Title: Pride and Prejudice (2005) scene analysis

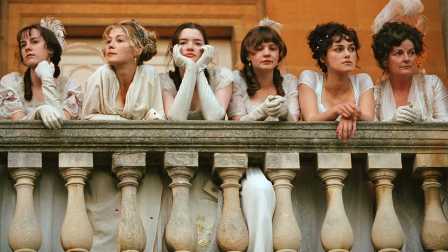[0:02]
Hello, it's Mo, and thank you for watching my video essay on 2005's Pride and Prejudice. Today we will be discussing the first scene you meet the Bennet family along with discussing the dynamics between the characters.
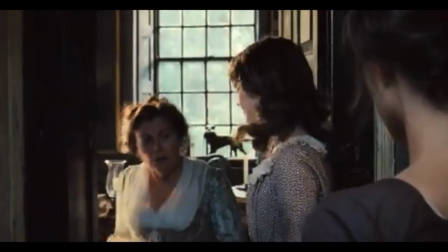[0:13]
We begin the scene with the camera steadily following Mr. Bennet from his study through the dining room to the drawing room.
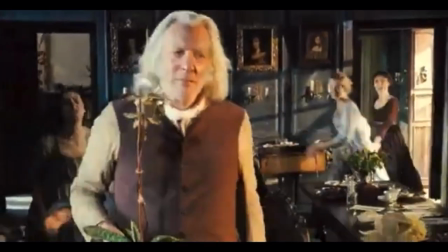[0:19]
With this, we're shown three key things. First, the state of the house they live in.
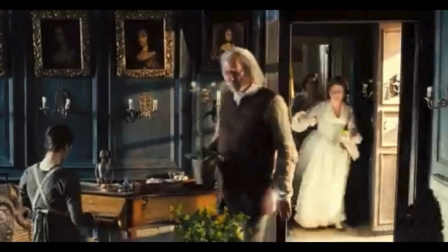[0:24]
Without knowing much about the Bennet family, you can see that they're probably financially well off given the size of the house and the amount of gold paintings on the wall. Yet, there's a small piano on the wall and the house is slightly at a disarray. This can be assumed that they don't have enough help around the house because they can't pay for it.
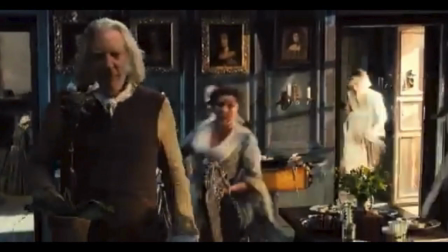[0:41]
Secondly, you can see how much control Mr. Bennet has over his family. He's completely unbothered by the string of women that he leaves in the path behind him as he goes to the drawing room. He's more focused on his flower and a destination at hand.
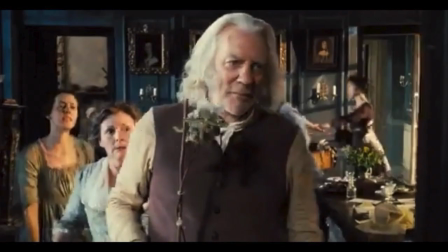[0:53]
This can allude to his overall calm demeanor and nonchalantness towards his wife's hysterics. Lastly, we are shown the erratic nature of Mrs. Bennet. She is so determined to have control over the situation, she's not only following Mr. Bennet, but she dominates the conversation and speaks louder than her husband.
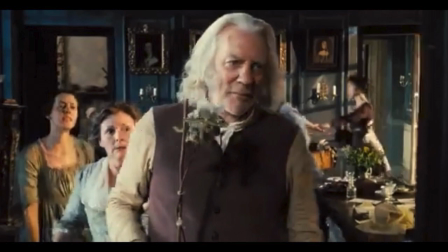[1:10]
With the context, you find out it's because she's trying to get Mr. Bennet to set up a meeting that can improve their chances of marrying one of their daughters off, and in this time period,
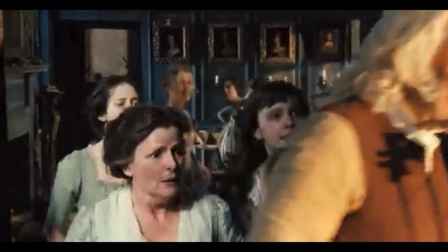[1:18]
that's very important. I would also like to bring up the fact that Elizabeth is the one who gets Mary's attention and makes her follow the rest of the girls into the drawing room with their father because she was so engrossed in her piano playing.
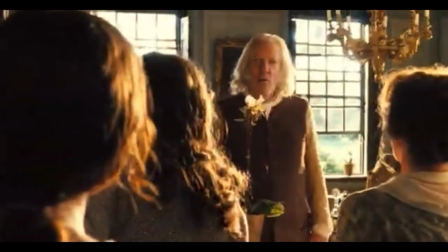[1:32]
As we finally get to the drawing room, we are treated with a shot of Mr. Bennet bathed in the morning light as he addresses the three most eager of the Bennet women.
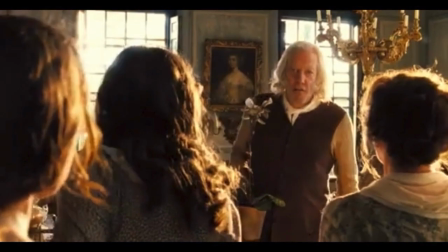[1:39]
In the position Mr. Bennet is currently in, it is fair to assume that he is seen as some sort of angel answering the prayers of the mother who is desperate for the women to marry well. This next moment with the banter between Mr. and Mrs. Bennet,
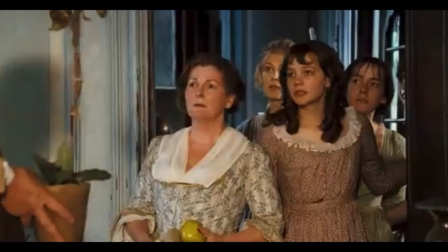[1:54]
you're shown the director Joe Wright's signature love for human interaction and the subtle drama and comedy between characters.
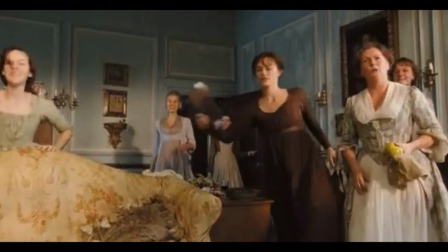[2:00] Bennet, how can you tease me so? Have you no compassion for my poor nerves?
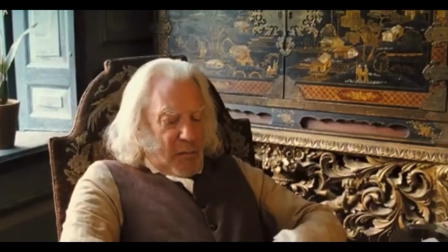[2:05] Oh, you mistake me, my dear. I have the highest respect for them. They've been my constant companions these 20 years.
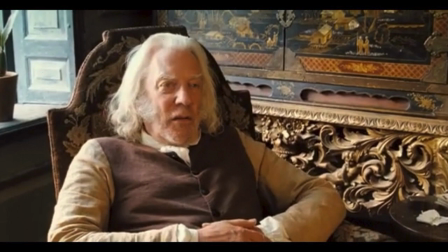[2:13]
Notice how Mr. Bennet is surrounded by beauty. The chair he sits in, the artwork on the wall, and even the flower in the window. He's the only male in the family. Everything belongs to him. And when he dies, everything will go to a different person. Because in this time period, the women are given nothing and that's why they have to marry up.
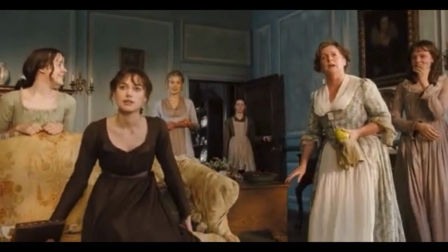[2:31]
So when you see the women on the opposite side, you see a few things here and there because when he dies, they will be given nothing. Hence why Mrs. Bennet is so pressed for him to get them a meeting with Mr. Bingley.
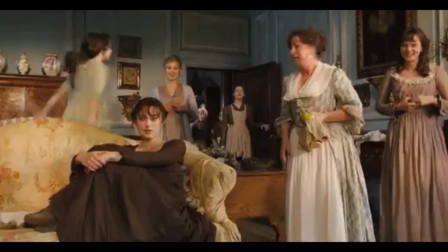[2:44]
The women can also be characterized by their clothes, with people like Mary and Elizabeth wearing darker, muted colors and they care less about getting married,
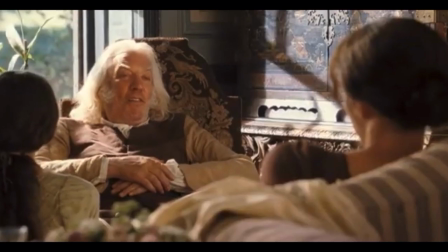[2:52]
and Lydia and Kitty wearing brighter colors because they care a lot about men and their opinions.
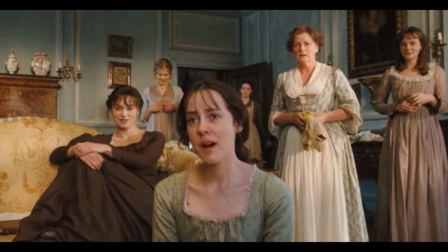[2:59]
Finally, we're treated with a shot that perfectly characterizes all five of the Bennet women. We have the three most eager, Lydia in the very front, she's also the youngest, the mother, and Kitty, who is very giddy about the fact that a handsome man will be coming with them to the ball.
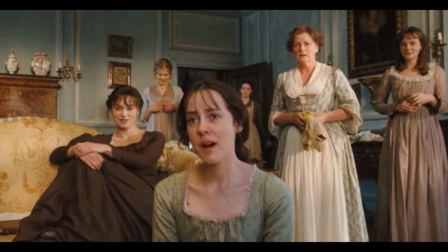[3:14]
Elizabeth, who is the main character of the story, sits across from her father, mimicking his nonchalantness, yet she is still just as eager to hear the news as her mother because while she's just like her father, she doesn't have the luxuries of being a man and also inheriting and not having to marry if she doesn't want to.
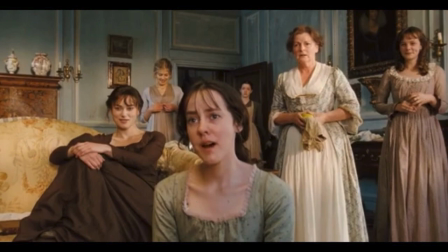[3:31]
Jane, who is a very shy person, and Mary, a person who barely knows what's going on half the time because she has different priorities, stand in the back of the room, still waiting for more information, yet less eager to get it.
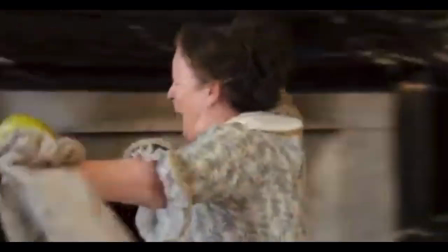[3:43] I believe so.
Finally, notice how the score begins once he gives the happy news as though it's the metaphorical title drop for the movie.
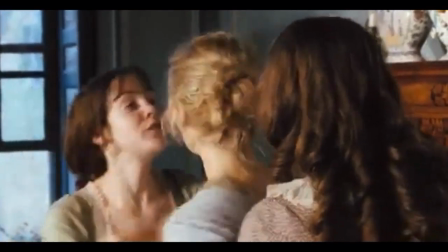[3:50]
The director Joe Wright allows the actresses to really interact with each other without much of a script or plot going on,
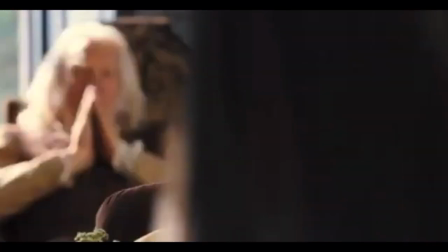[3:57]
just to show us how the characters are and how they interact with each other.
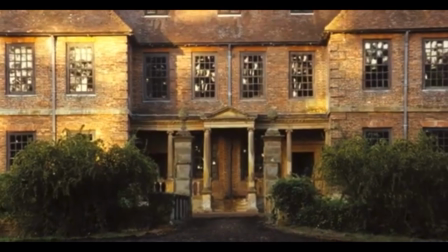[4:02]
And then we fade out to see the actual size of the house the Bennets live in.